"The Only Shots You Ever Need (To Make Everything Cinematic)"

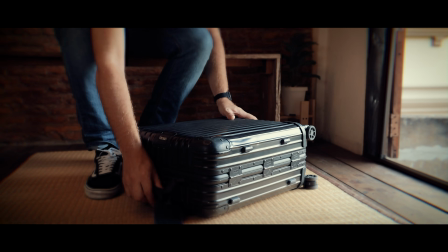When I started shooting videos, I had a massive problem that nearly made me quit.
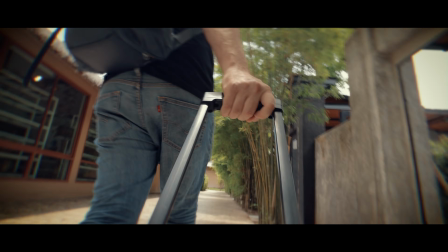Whenever I packed my stuff to go film somewhere, I would feel completely lost.
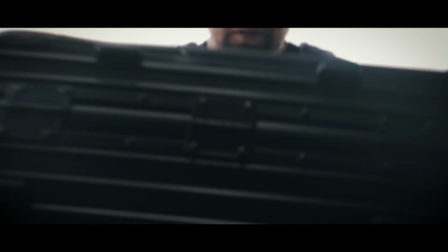The moment I arrived, I typically had no clue what to film.
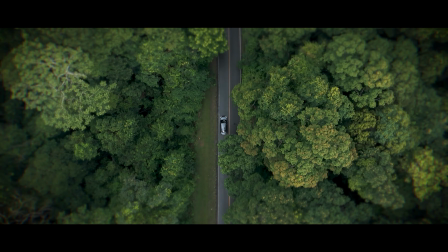I would just randomly put my camera at things, hoping something would look good.
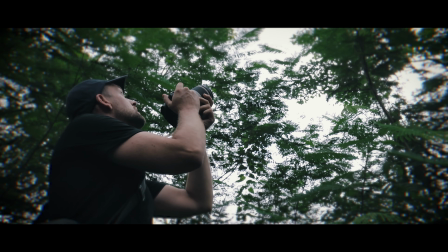The question I asked myself were always the same. Where do I begin? What should I focus on?
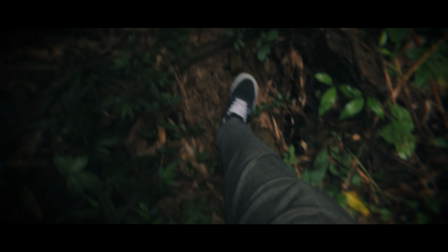And how do I make my life look cinematic? My shots looked mostly amateur, flat and lifeless.
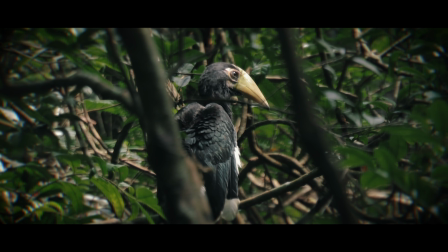And I realized there is a kind of formula that the professionals use.
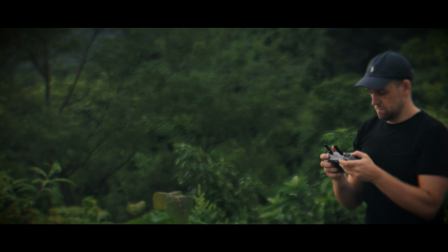The funny thing is, most people never figure it out.
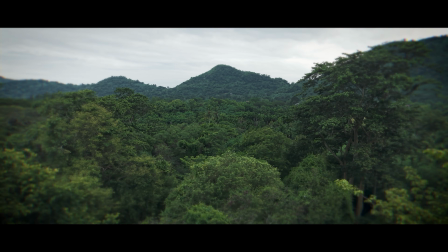But I'm about to show you the exact system I use to make my videos look better. I used to constantly struggle because I would show up to locations with no plan until I figured out these 10 shots that work literally everywhere.
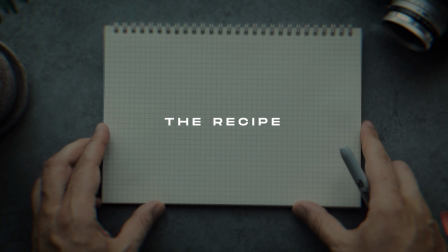This is a default recipe that you can use when you really don't know where to start.
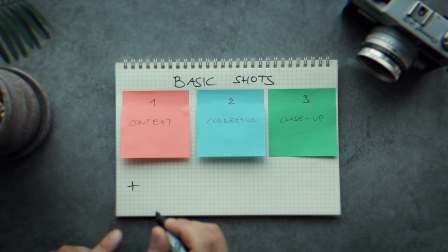It follows a simple template that you can repeat to tell any story, and I'll explain what each of the elements mean and how you can copy them. Now let's look at the recipe, which consists of 3 basic shots combined with more creative shots, and it's all very intuitive.
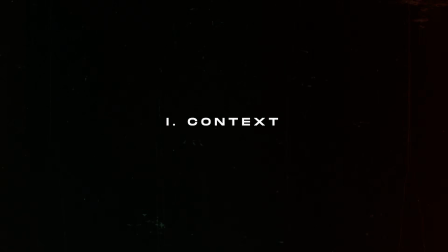The first basic shot is a context shot, and every single video needs that.
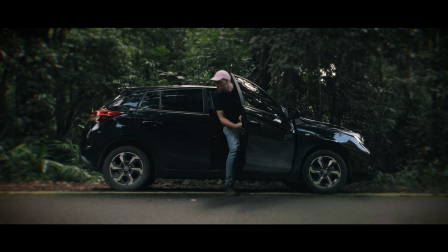It is generally a wider shot that shows the entire scene, and it doesn't really matter how you capture it,
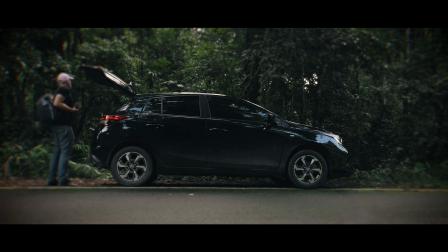as long as it gives the viewer a bit of context about what is going on,
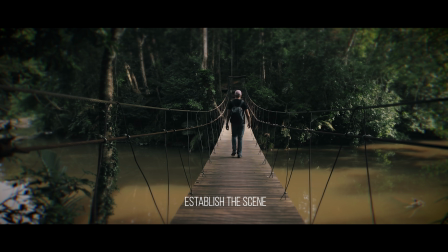where it is happening, and who is the subject. In traditional filmmaking, people often refer to this as an establishing shot.
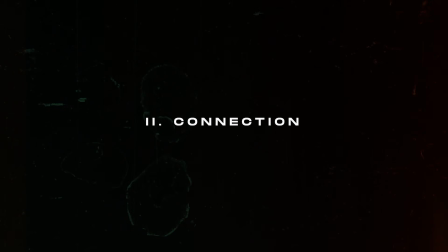Next is the connection shot. And this brings us a little closer to the action,
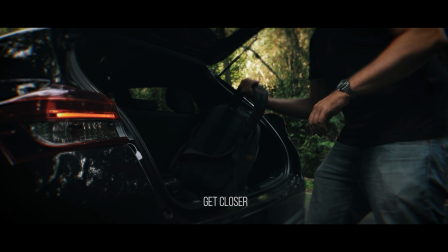and a lot of people refer to this as a medium shot and like to get all technical about the framing from the waist up,
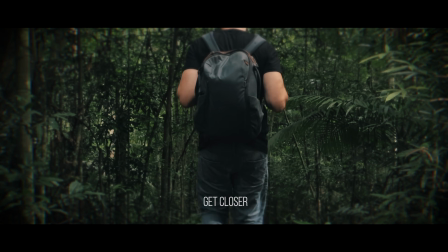but honestly forget the textbook rules. The point is just to get closer to your subject than your wide shot. And don't stress about the framing, just think about creating a visual connection with whatever you are filming.
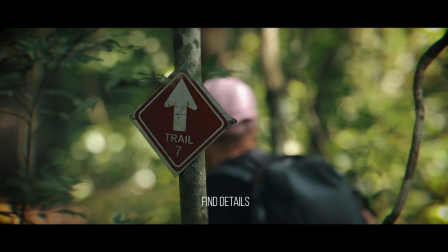This is followed by a close-up shot, and that's where you zoom in on the small stuff that actually tells a story.
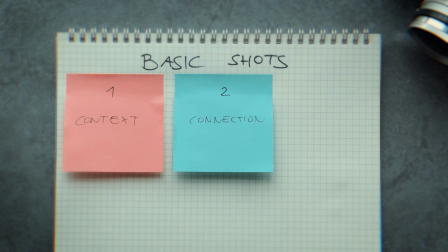Now, here's the thing. If you capture those 3 shots, you created a pretty solid foundation that works for any story.
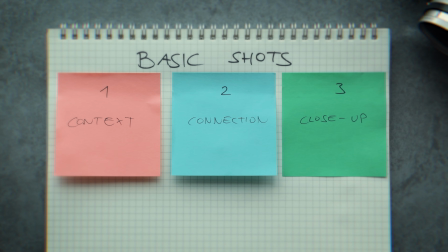Wide shot for context, medium shot for connection, and close up for detail. So if you're ever stuck, like not really knowing what to shoot next, you can just keep on repeating those.
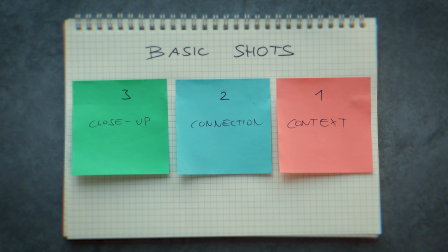Now, the cool part is that you don't necessarily need to follow the exact order. In other words, you can move things around as you please. For example, start off with a close-up and then give the context later to reveal where the scene is happening.
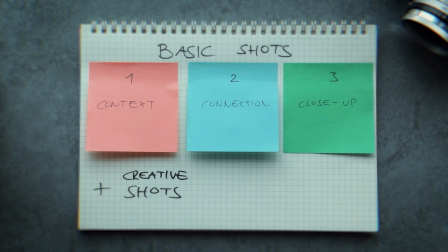But we will make it even better by adding creative shots that will make your video stand out.
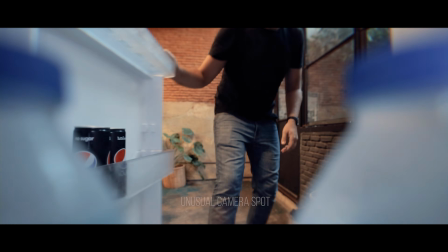Creative shots are broadly characterized by unique angles.
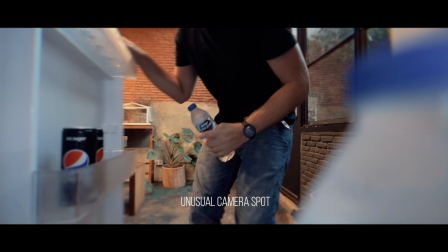So if you're unsure, the rule of thumb is you want to put your camera in an unusual spot, and that usually makes things more interesting. And I'll explain what each type of creative shot is all about.
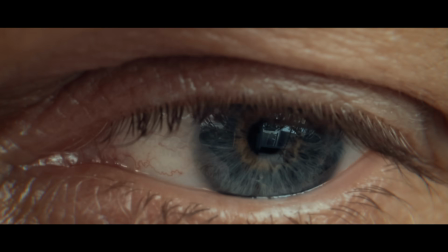One of my favorites is the macro shot, which is an extremely close up that creates massive contrast with the rest of the scene.
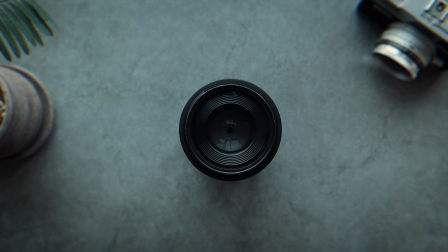You usually create those with a macro lens, but if you don't have one at hand, it's not a massive problem. There is a workaround in form of a pro tip, but we'll get to that later. But before, let's discuss shot number 5, which is an overhead shot.
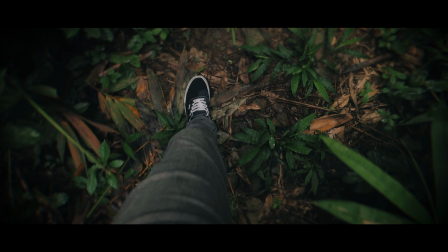Now, as the name suggests, you want your camera positioned directly above, looking down.
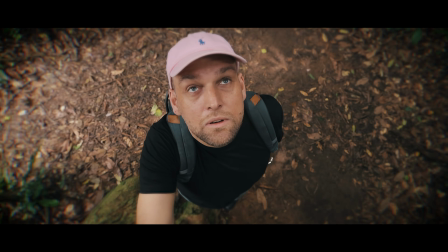This is very useful if you want to showcase any activity happening on a flat surface.
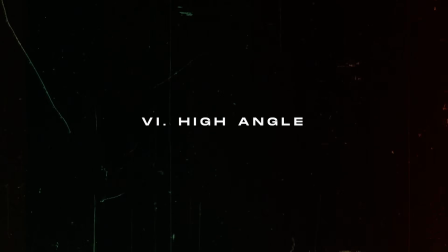It creates a pretty unique perspective, and a variant of this is a high angle shot where your camera looks down at the subject from an elevated position.
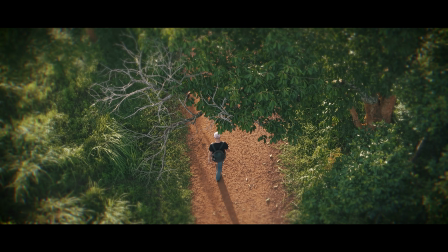This makes things appear smaller or more vulnerable, and it's particularly useful when you want to show scale or create a sense of isolation.
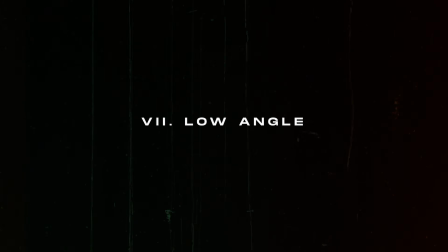The exact opposite is a low angle shot where you place your camera very low, looking up.
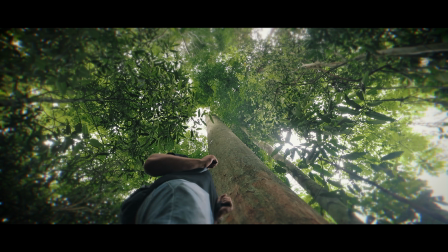And this can make subjects appear more powerful and dramatic, emphasizing a certain feeling in the scene. And to me, it's one of the most reliable ways to add impact to any shot. The next one is the POV shot, and that is one of my favorites as it is particularly useful for storytelling.
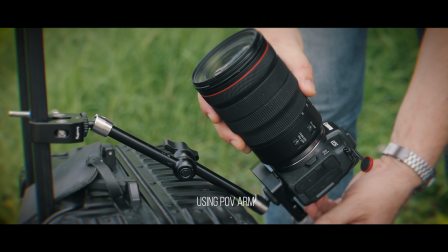The way it works, you attach your camera directly onto an object or a person.
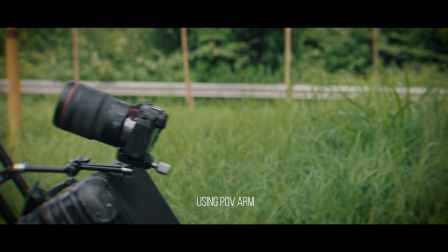And one of the best ways to do that is by using POV arms that you can buy for $20 on Amazon.
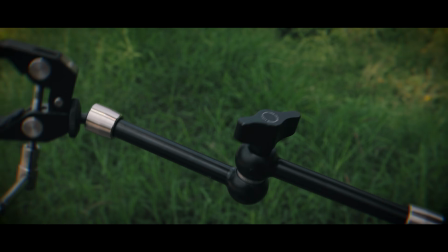I'll link one in the description. And it opens up basically unlimited amounts of really cool creative angles. Before I explain the last two shots and show you how I patched everything together, I want to give you a quick disclaimer.
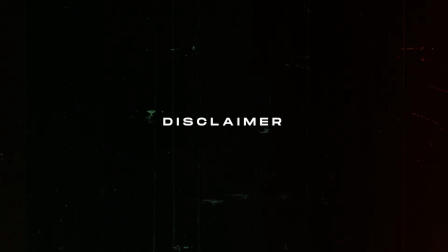Remember our recipe. You want roughly 3 basic shots mixed with 1 or 2 creative shots.
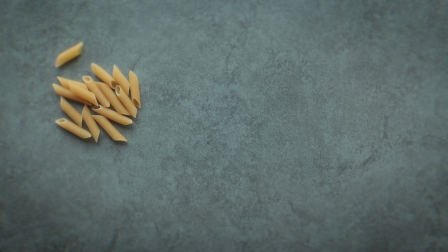Now this follows the same concept as an actual cooking recipe.
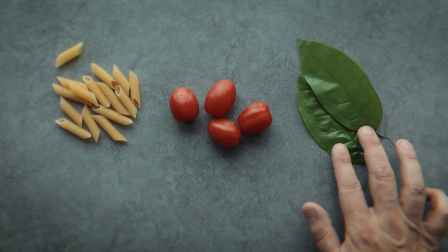If you cook a meal, you need to stick to the core ingredients, maybe add a little bit of extra spice. But if you overdo it, your meal will become difficult to digest, and that is the same concept here.
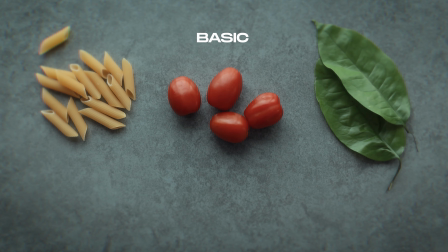Following that food analogy, the core ingredients are the equivalents of, let's say, like pasta,
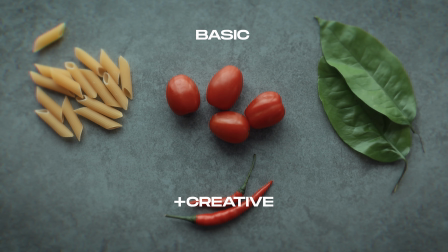tomato and basil, while the creative shots represent the spice in form of chili.
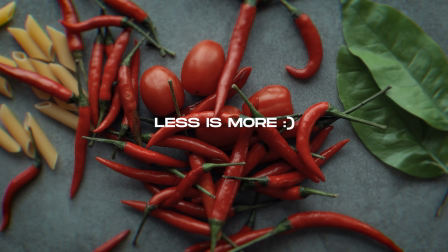But if you go too crazy, it will ruin the whole meal. Remember, less is more. Now, what happens to me all of the time is that something goes wrong and I end up missing a specific shot, and that really sucks.
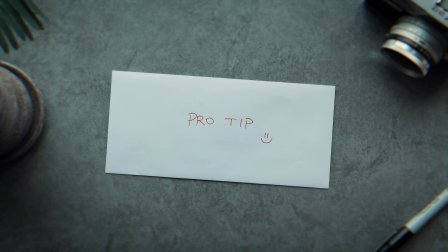But there is a workaround in form of a pro tip that is brought to you by none other than Artlist.
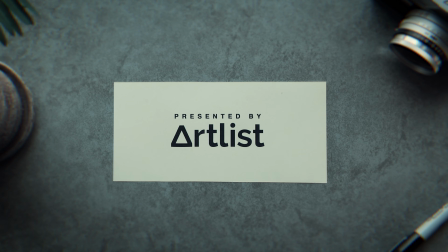Now, if you're missing a specific shot, it's not the end of the world and you can substitute that very easily.
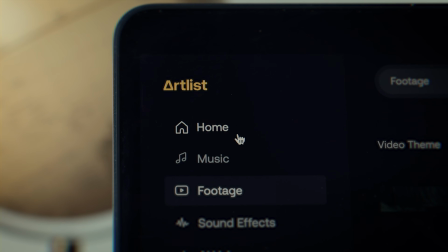I like to source those on a licensing platform, and there are various places,
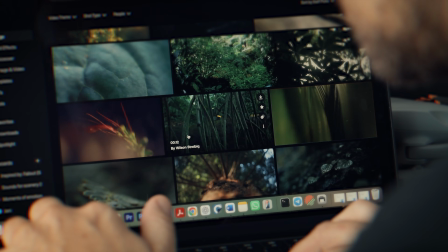but my favorite is Artlist because they got one of the highest quality assets at very affordable prices.
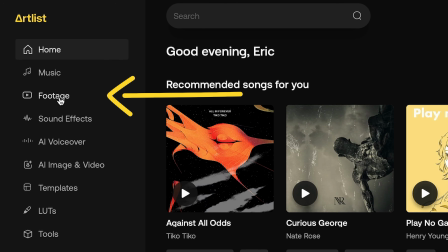All I have to do is go to their platform and select footage, and I can filter for macro shot and jungle or search for all kinds of things to accompany my sequence,
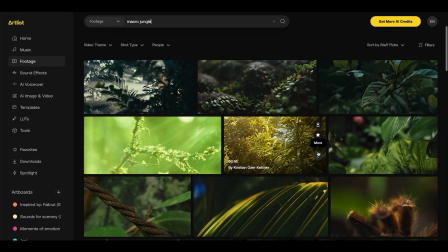and I can add those without the need to buy specific equipment.
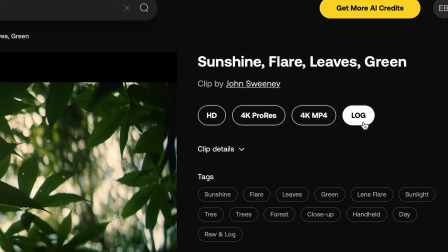They also allow me to download the original high quality files in log or raw format so I can match the colors perfectly with the rest of my sequence, which is honestly amazing. An alternative way to add missing shots is by using AI, and Artlist offers that as well.
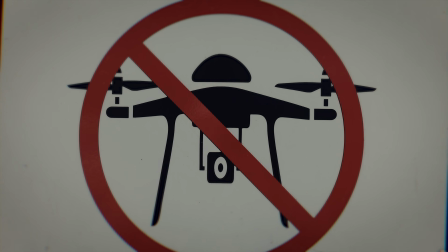So for example, when I filmed this sequence, drone use was prohibited and I didn't want to get into trouble.
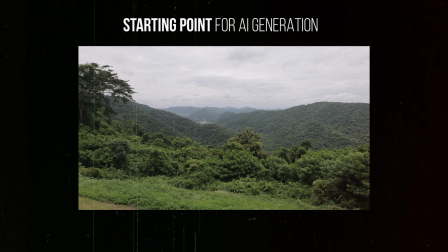So instead I just snapped a single photo of the scene.
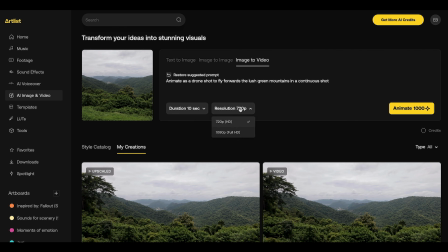I uploaded it on Artlist's AI image to video section, and it creates a shot that blends in perfectly with the real life footage that I shot.
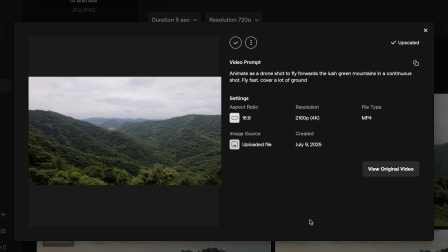They're constantly rolling out new features. You can now upscale everything to 4K resolution. They even support prompts in multiple languages. Wow! In case you're interested in getting a plan, they start at only $9.99 for music,
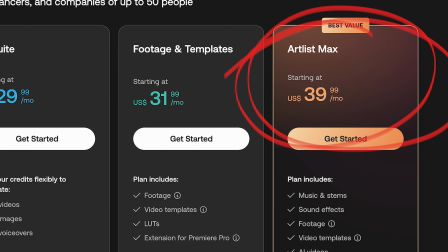but I recommend Artlist Max for virtually everything you need for less than like $40. And also make sure to check out their 100K fund.
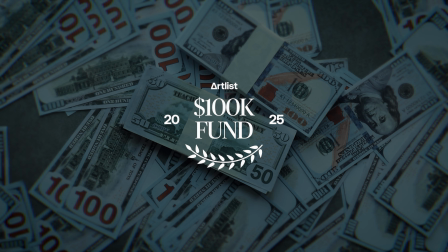For the 3rd year in a row, they're giving away $100,000 for one person to make their creative dream a reality.
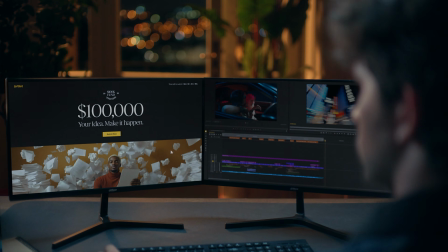Your idea can lead to really big things, so just submit it in the link in the description. Thank you so much, Artlist, and let's continue with shot number 9, which is a reflection shot. You can point your camera at mirrors, glass, water, or any shiny surface to add visual interest and symmetry to your footage. Reflections tend to give your shots a more polished, cinematic quality that viewers subconsciously notice.
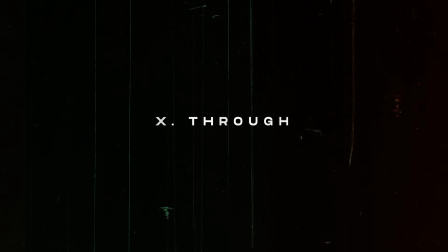And last but not least is shot number 10, and that means shooting through objects to frame your subject organically.
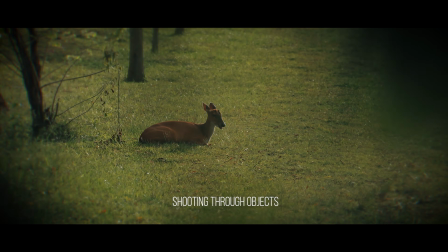One of the easiest ways is by simply placing something very close to your lens, and that instantly makes your shots feel more layered.
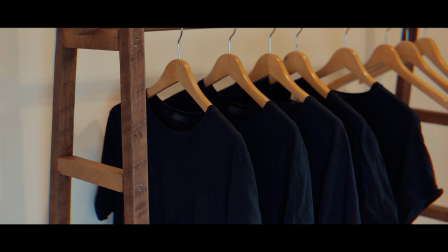And last but not least, I want to give you a couple of bonus tricks. Number 1, not all of the shots you saw in this video were filmed on the same day.
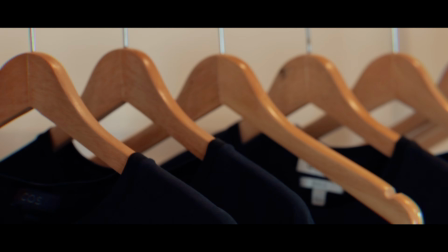My secret trick is wearing a black t-shirt so I can patch together footage from multiple filming sessions without the viewer noticing.